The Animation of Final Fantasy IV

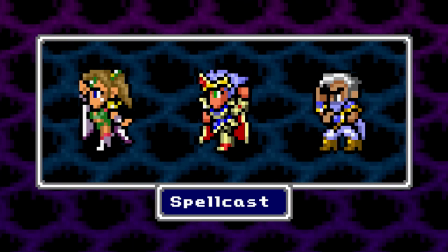Then there's this spellcasting pose, which in Final Fantasy IV is really more of a general-use ability pose.
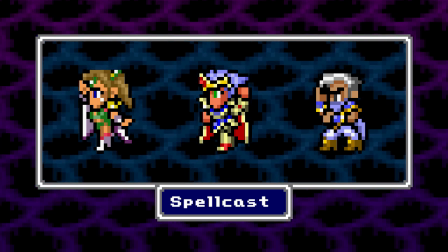You'll see this frame when a character casts a spell or uses items.
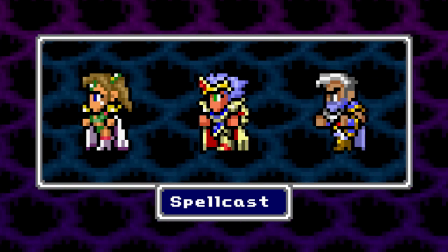And just like always, this pose can also be cycled with the default pose to create a victory animation.
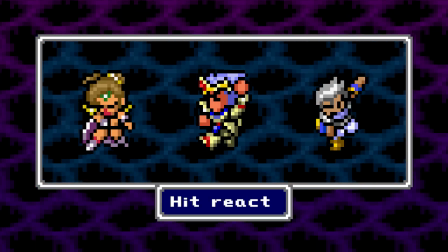Then we have the Hit React pose, which is back from Final Fantasy III and looking good as ever.
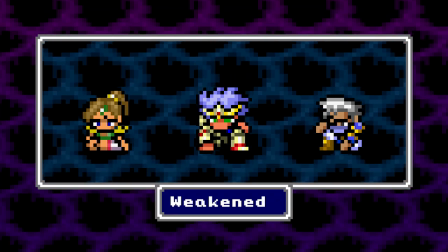There is the Weakened pose for when the character's low on health or ailing, and there is a Knocked Out pose when their HP drops to zero.
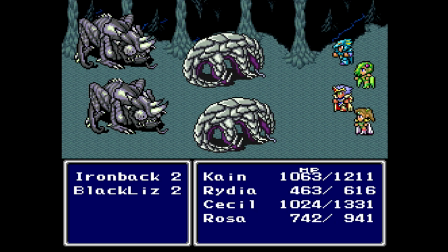But that standard set of poses isn't going to be quite enough to cover Final Fantasy IV's needs, and this is for two reasons. The first is Final Fantasy IV's brand new Active Time Battle System,
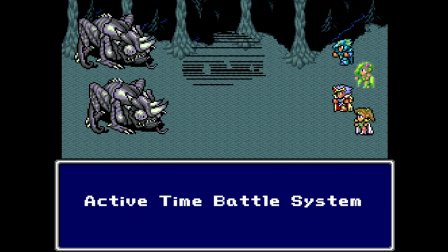which introduces a loose approximation of real-time action to the franchise's turn-based battles.
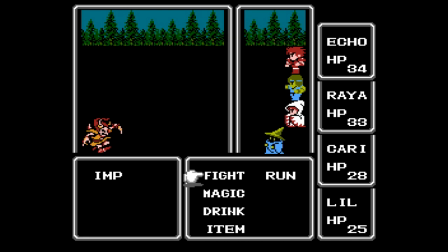Where previous games would pause after each round of combat to allow the player to give everybody commands, now time flows more or less continually,
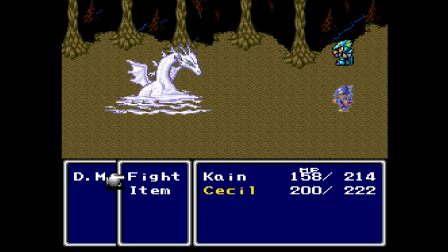with each combatant having to wait a certain amount of time between attacks and the player entering commands to individual party members as each one becomes ready to receive new orders. The removal of that specially designated command phase introduces an element of chaos and time pressure to battles in Final Fantasy.
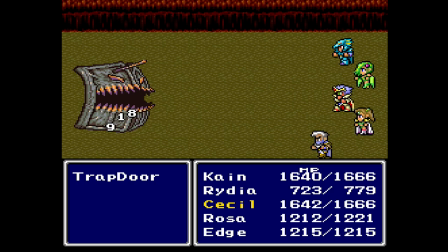And with this party of up to five characters accepting commands at variable times,
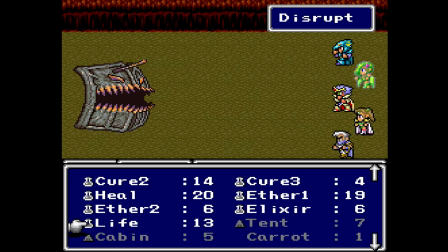it becomes pretty helpful for the player to have a clear visual indication of which characters have and haven't been given commands yet.
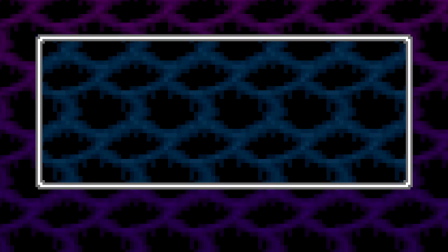And so, in addition to all of the poses I listed before, every playable character has been given between one and three new poses for
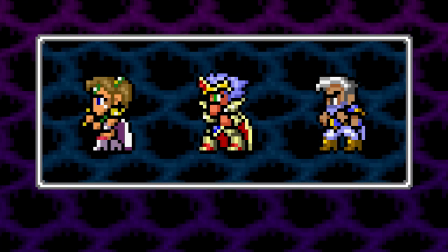when that character has received your command and is just waiting for their turn to execute it.
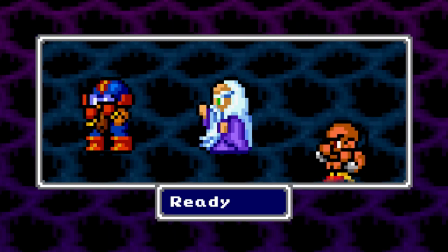Let's call it the Ready Pose. Now every character has a standard Ready Pose, which is generally used when they are preparing to do a physical attack or use an item.
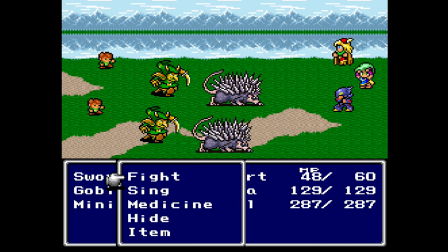This is also the pose that they'll strike when you order them to defend for a turn, so they are getting a lot of mileage out of this one.
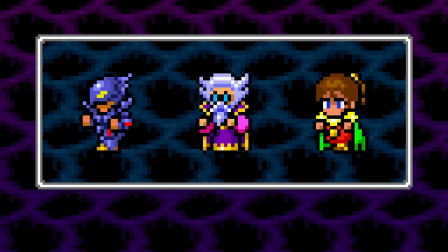But certain members of your party have an additional variant of this. A special ready pose, if you will.
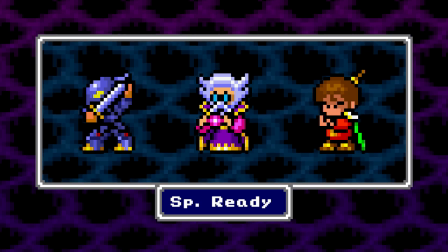They might even have a pair of them, built to cycle and make the character appear to be preparing a spell.
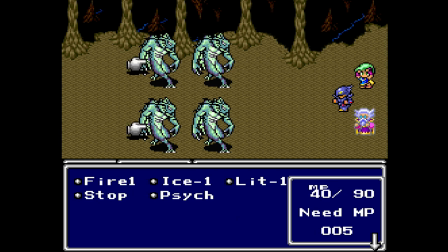You will generally see these when the character is about to cast some sort of magic or use some other unique ability.
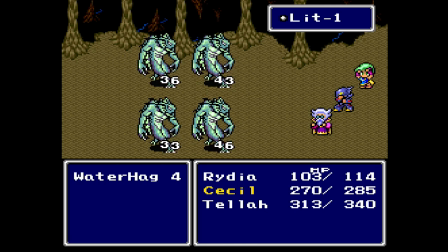But that is not the only change to the battle animation in Final Fantasy IV.
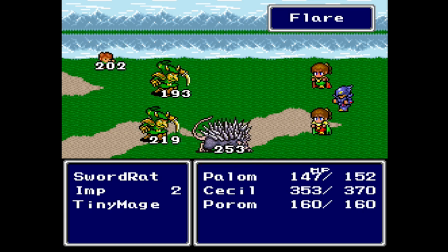In fact, there's a rather fun new trend just starting to emerge in the animation in these games. and to talk about it,
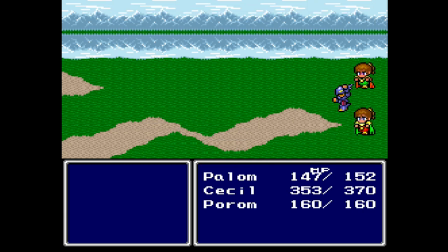we need to go back to Final Fantasy III for a second.
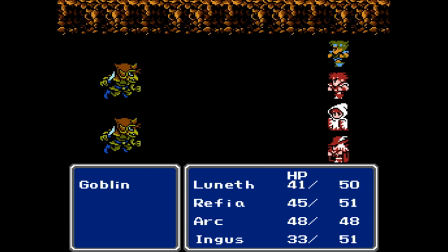If you've been watching this series, something that you'll have probably noticed in the animation of those 8-bit games we've already talked about is that in each of those games,
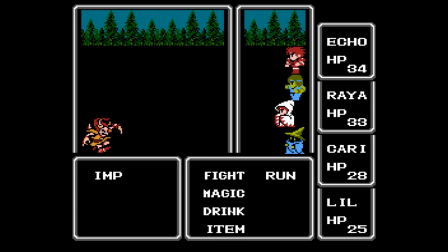there was a fairly rigid framework that every character's animation stuck to.
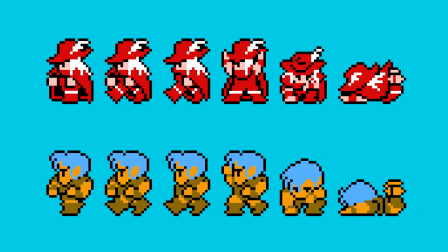Every playable character would have the exact same list of combat poses as their party members, and those poses would get used in pretty much the exact same way. Step forward, attack, victory, it was all very structured and homogeneous.
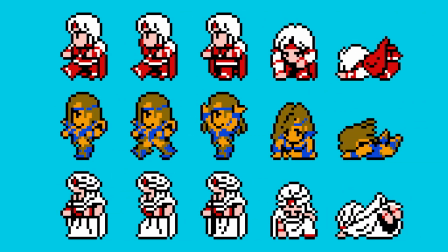The only animation differences from character to character were in the details of the sprite art itself.
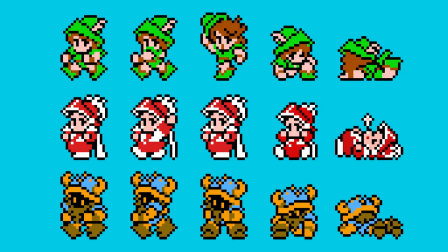This worked perfectly fine for those games, and Final Fantasy III used that same formulaic approach for its enormous pile of job classes. Except, every now and then, it didn't.
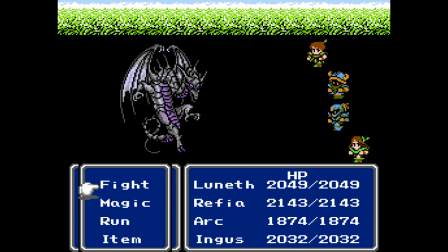Very occasionally, you would see a particular job perform a specific action in a unique way.
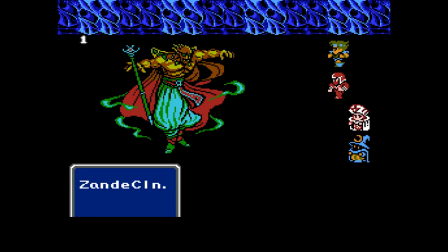Just as an example, say you had a Magus in your party.
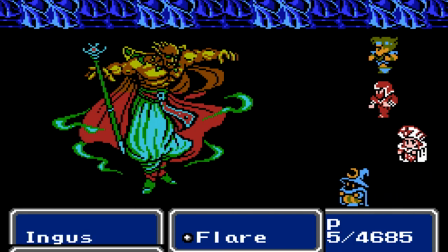Whenever you had them cast a Black Magic spell, they would generally walk forward and strike this pose with some colorful, spell-appropriate effects layered over them. Then they would go back to their idle pose as the spell effects fly, and eventually they'd return to their place in line.
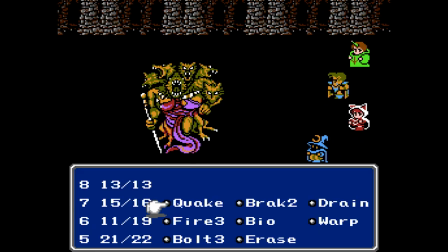But if you had them cast the Black Magic spell Quake, they would do something slightly different.
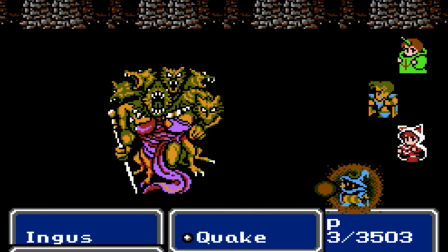They would walk forward, strike the pose with the spell-cast effect, and then perform their Weakened Pose,
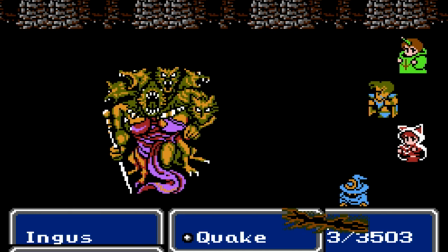which in that context instead read as them putting their hands to the ground and causing the resulting earthquake effect.
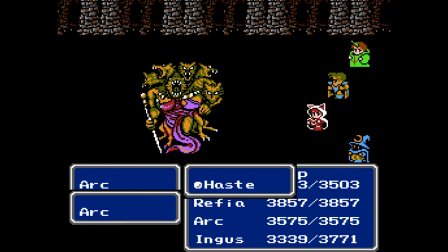We've seen combat poses used for multiple purposes before, but this was different. A pose uniquely repurposed for a specific spell, which only a few jobs in the game could access.